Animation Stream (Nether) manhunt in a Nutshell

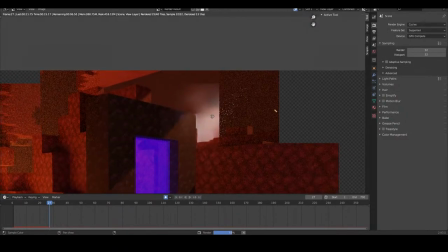I think you can understand why, because its graphics are that bad that you can't do anything like that.
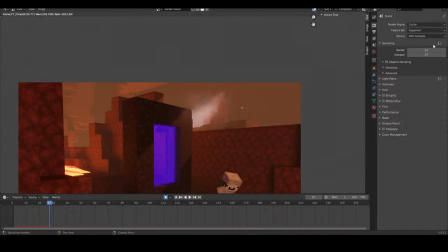That looks me. I also have the samples, of course, at 32.
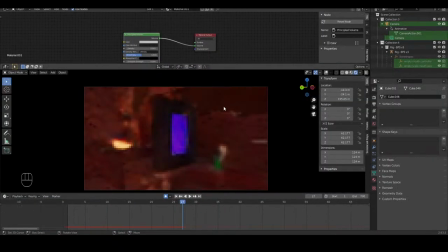I could of course put them on like up to like 500 or something like that, which probably take a few minutes or probably only one, but I don't want that because why?
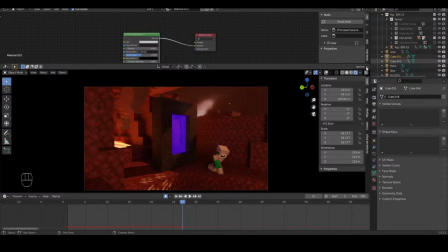Why do I need God rays? So I will delete this thing again. Where is it now? Spot. There is it. Also, volumetrics don't make a massive difference, to be honest.
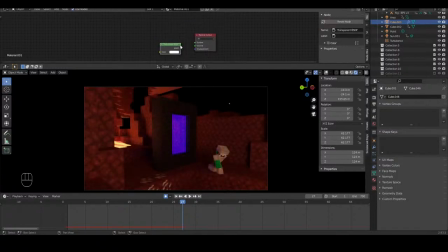So it just makes the scene a bit harder to render, a bit harder to see. It makes everything worse. So I will just keep the lighting without any volumetrics.
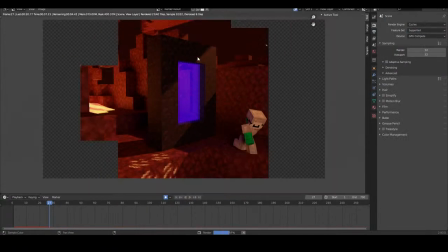Going back into the rendered view, there you can see the render.
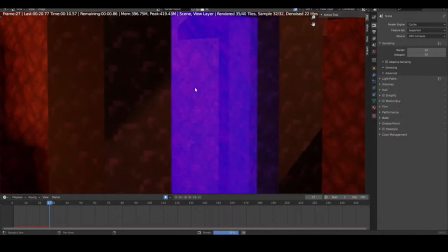Also now you can see the portal.
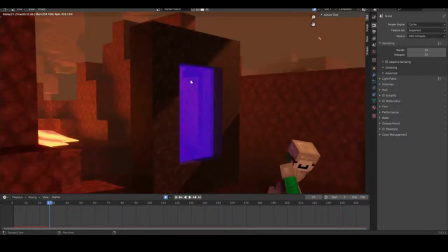As you can see, I mixed the original texture with some kind of texture I experimented, I tested before.
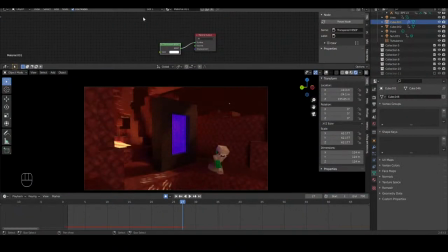I can also show the node tree to you. That's, by the way, a pretty nice material for, I don't know, for some use case.
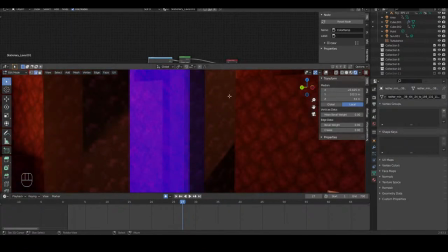I found this pretty nice. So let me. Oh man, that's wrong. It's wrong. Stationary lava.
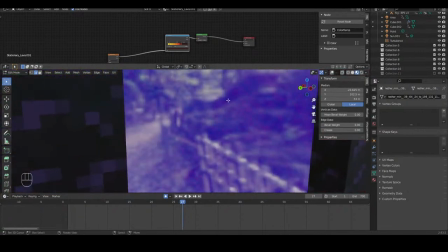I will switch to the material mode for this. As you can see, there's already something.
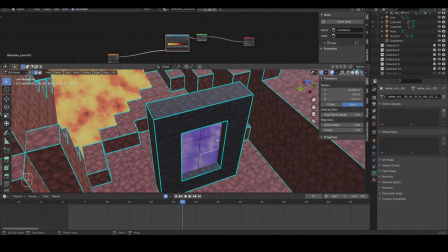Also enabling this. So this is the material. It's not that much.
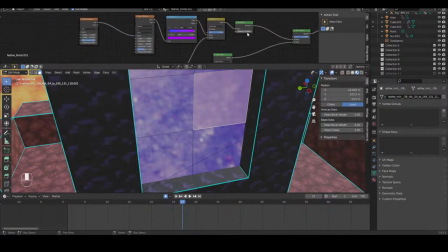I'm not that good at materials. So I used this node tree. I can show it to you. That looks pretty nice actually. Didn't expect it to look that good. It's some nice material. Oops. And created pretty easily.
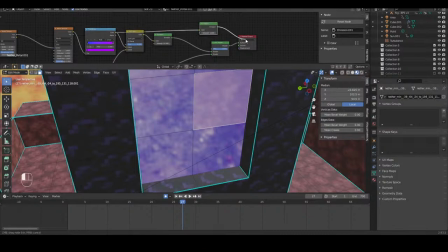So this is how it would look if I wouldn't have done anything else.
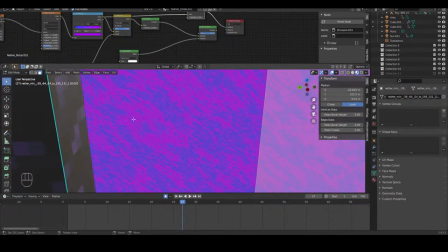And I don't know, I think that looks really cool. I think I already saw things like that.
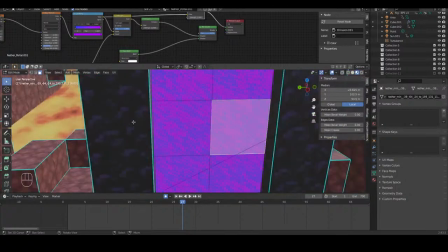It's looking like
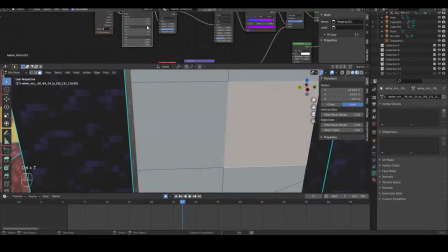when you use it in an intro and let's say move it like, no, that's wrong.
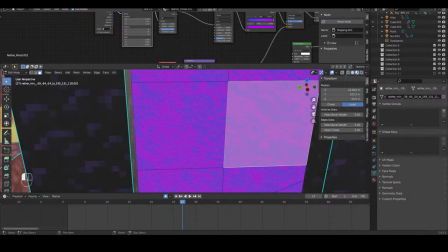Move it to one side or rotate it or something like that. So I think this can be used at some points, but of course only
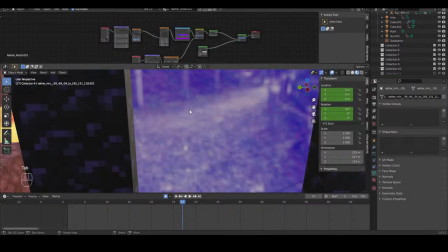particular, but only some things of it can be used in this scene, of course.
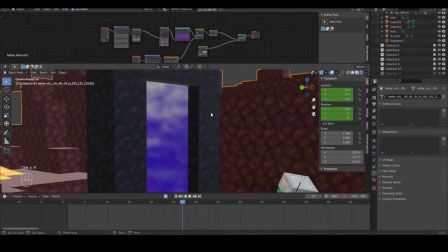I thought about the Songs of War Nether portal, but I was like, no, that's a bit too,
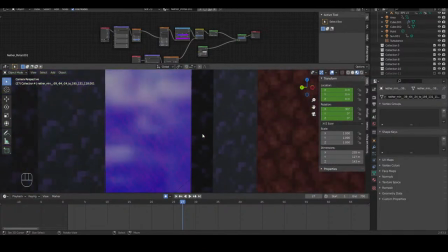yeah, don't get me wrong, but too much not Minecraft.
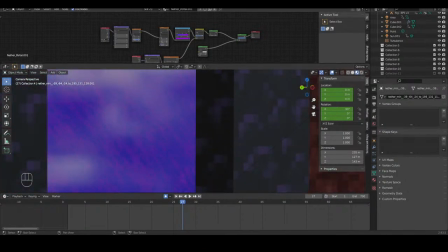And I also didn't want to copy a pretty long node tree, so I just left it like that.
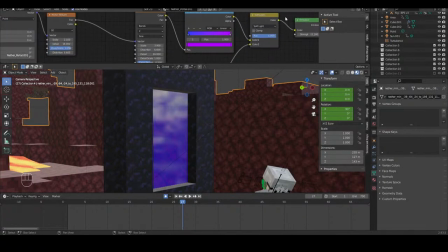Then I used some mix node to like mix them all together. I tried a bit around, and I don't know what Softlight does, but it did what I wanted to do.
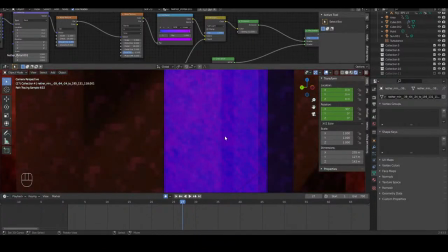To what I wanted. So it kind of gives me still my
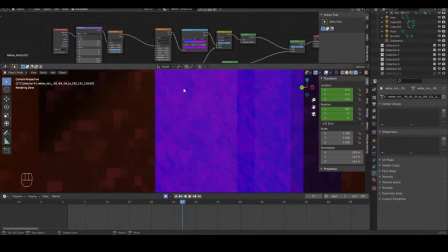it kind of gives me this material going down, but also has the pixels of this one, because this one is the basic Nether
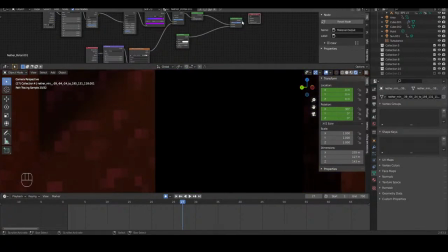portal texture.
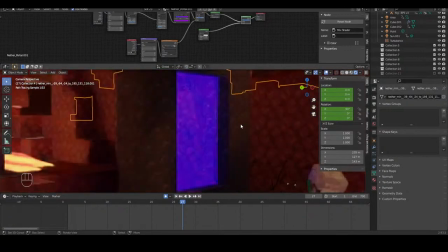I might have to animate it, or I of course have to animate it.
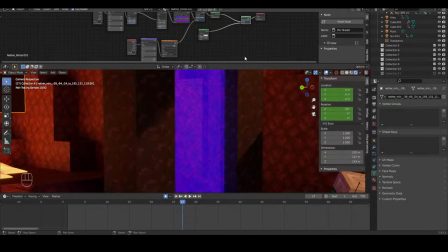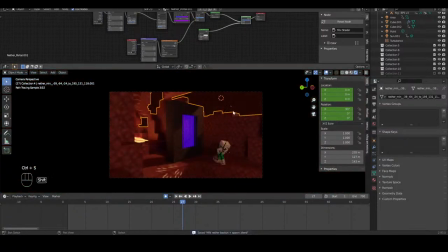Pixel, you said Vortex has some nice volume metrics.
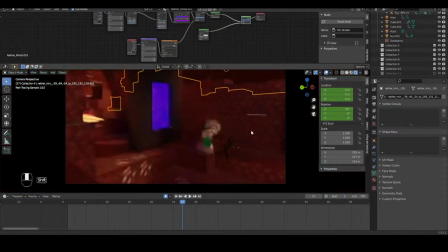I would think about it, but I'm absolutely not sure, because I tried God Rays before,
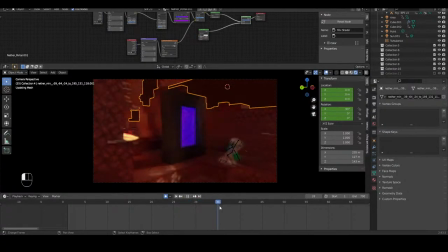and it doesn't fit really in this Nether theme. And it also not only that it takes longer to render, and I know there are some fake volumetrics with which do basically the same.
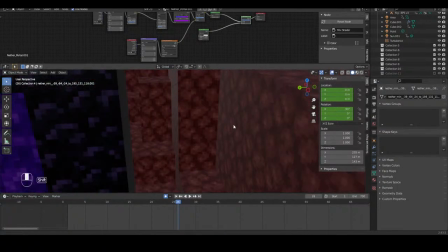But I don't really see a use for that.
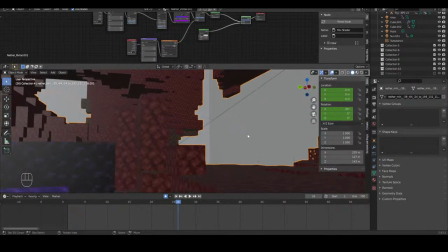It's useful when you have some kind of outdoor scene where you want to have guard rays,
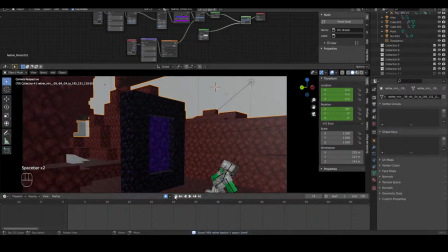or for clouds or something like that, but I didn't see that much clouds
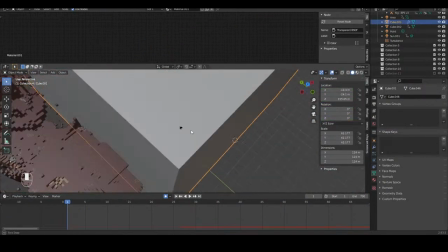in the Nether. So thinking about it, but I don't know.
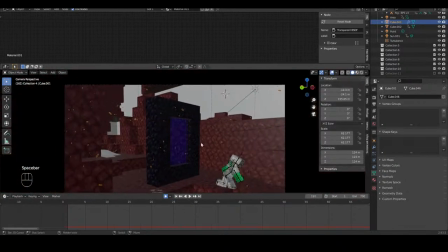Also, as you can see, I already made some particle system as well. And yeah, they are flying a bit around. I tried to slow them as much as possible and making them still look good.
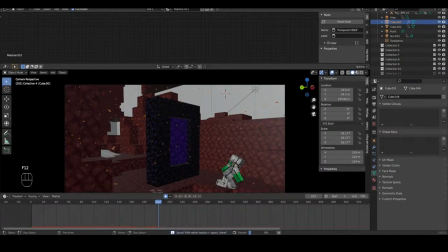So when I render again, just to show it to you, they are particles.
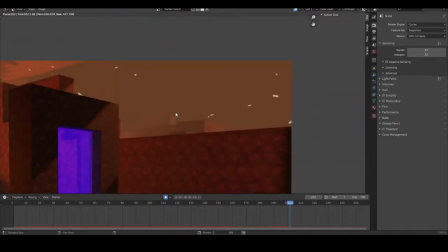I won't do that much in compositing, by the way, because I didn't do in the scenes before,
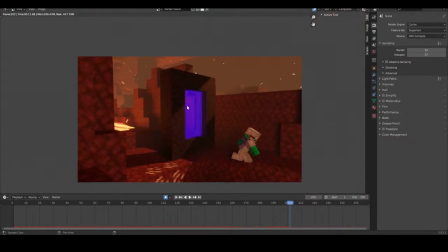and it would look kind of bad if I had one scene
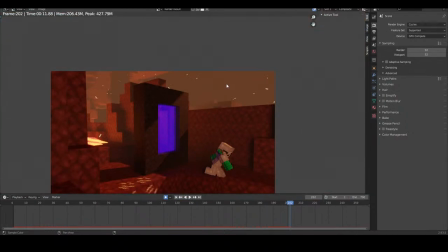with no compositing and one scene with every compositing that's possibly in it.
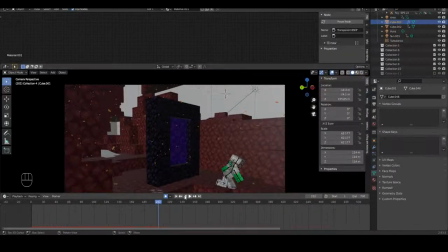So I'm sad that I didn't put that much compositing in the scenes before, but yeah, what should I do?
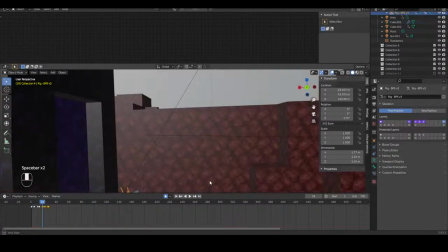But we must get to animating. I forgot to like animate.
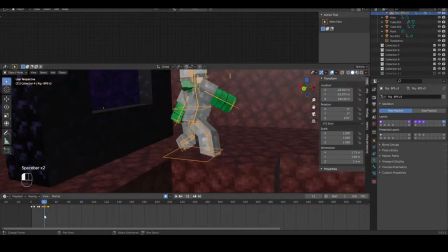So we still are here.
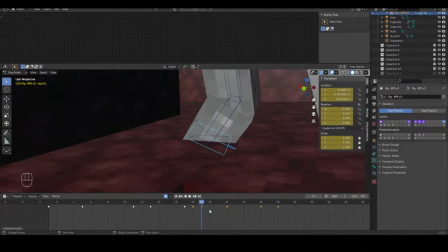So are you? Oh, there are you. There's sliding. There's also. As you can see, there's again foot sliding.
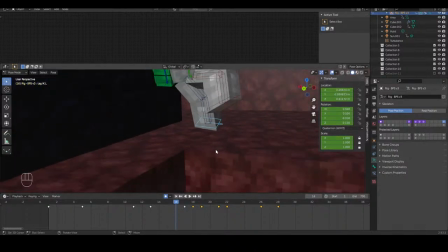So yeah. I mean, you don't see his legs.
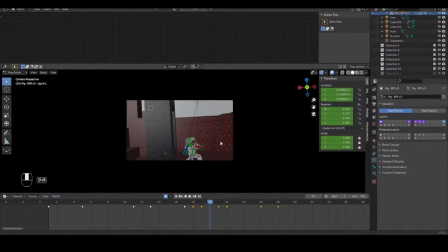Oh, you see them. Never mind.
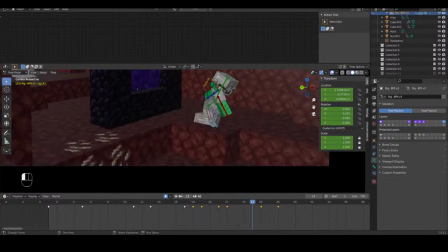But I think it's mostly fine.
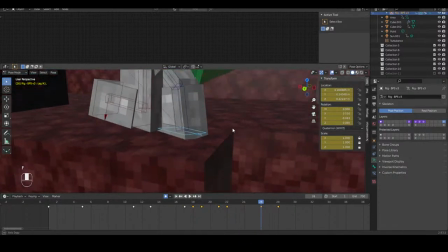Now I can start with what I like to do, because I like to do some special movements.
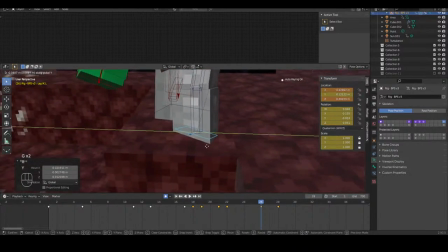I'm not that good at it, but I still like them, because I like to like
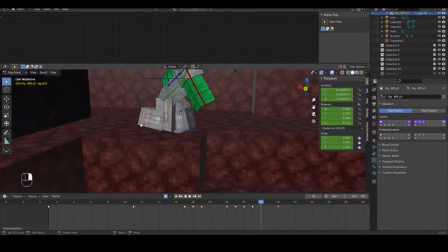animate a very short scene and putting some effort in it and then seeing that it looks good.
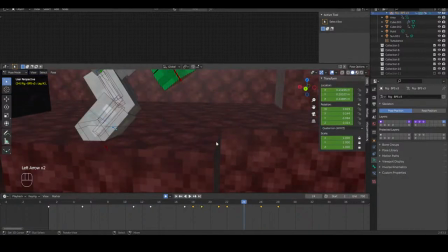So guess I will try to make it now look decent.
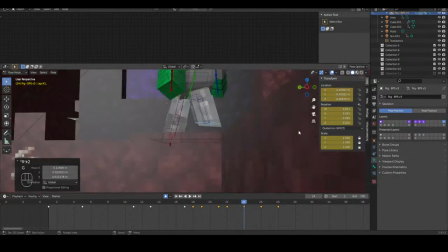Also I have to move this up and forward. And then here.
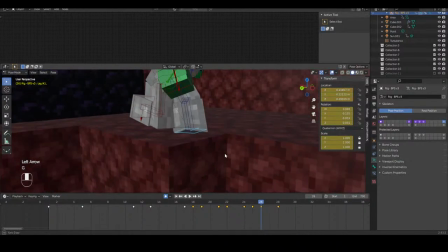There he already lands.
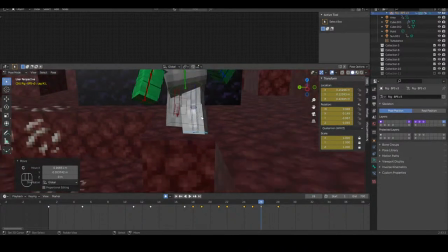So and now I must avoid
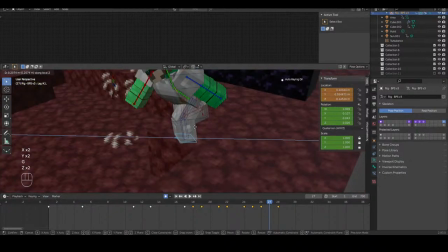any foot sliding because this can make whole thing look bad.
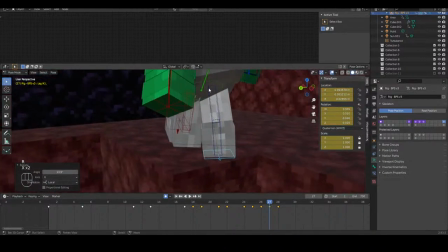So I really have to be careful here that I don't miss something.
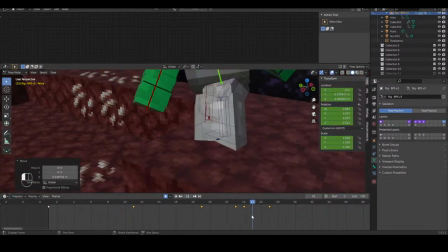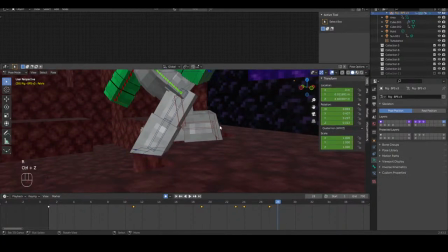He slips, not slips, but he falls, and he's gone.
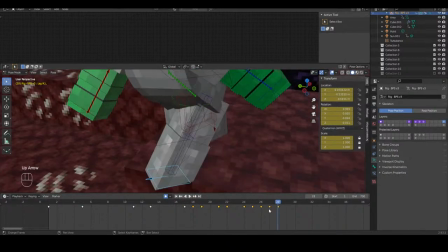Death. Hunters win. So about the ending, I'm still not sure.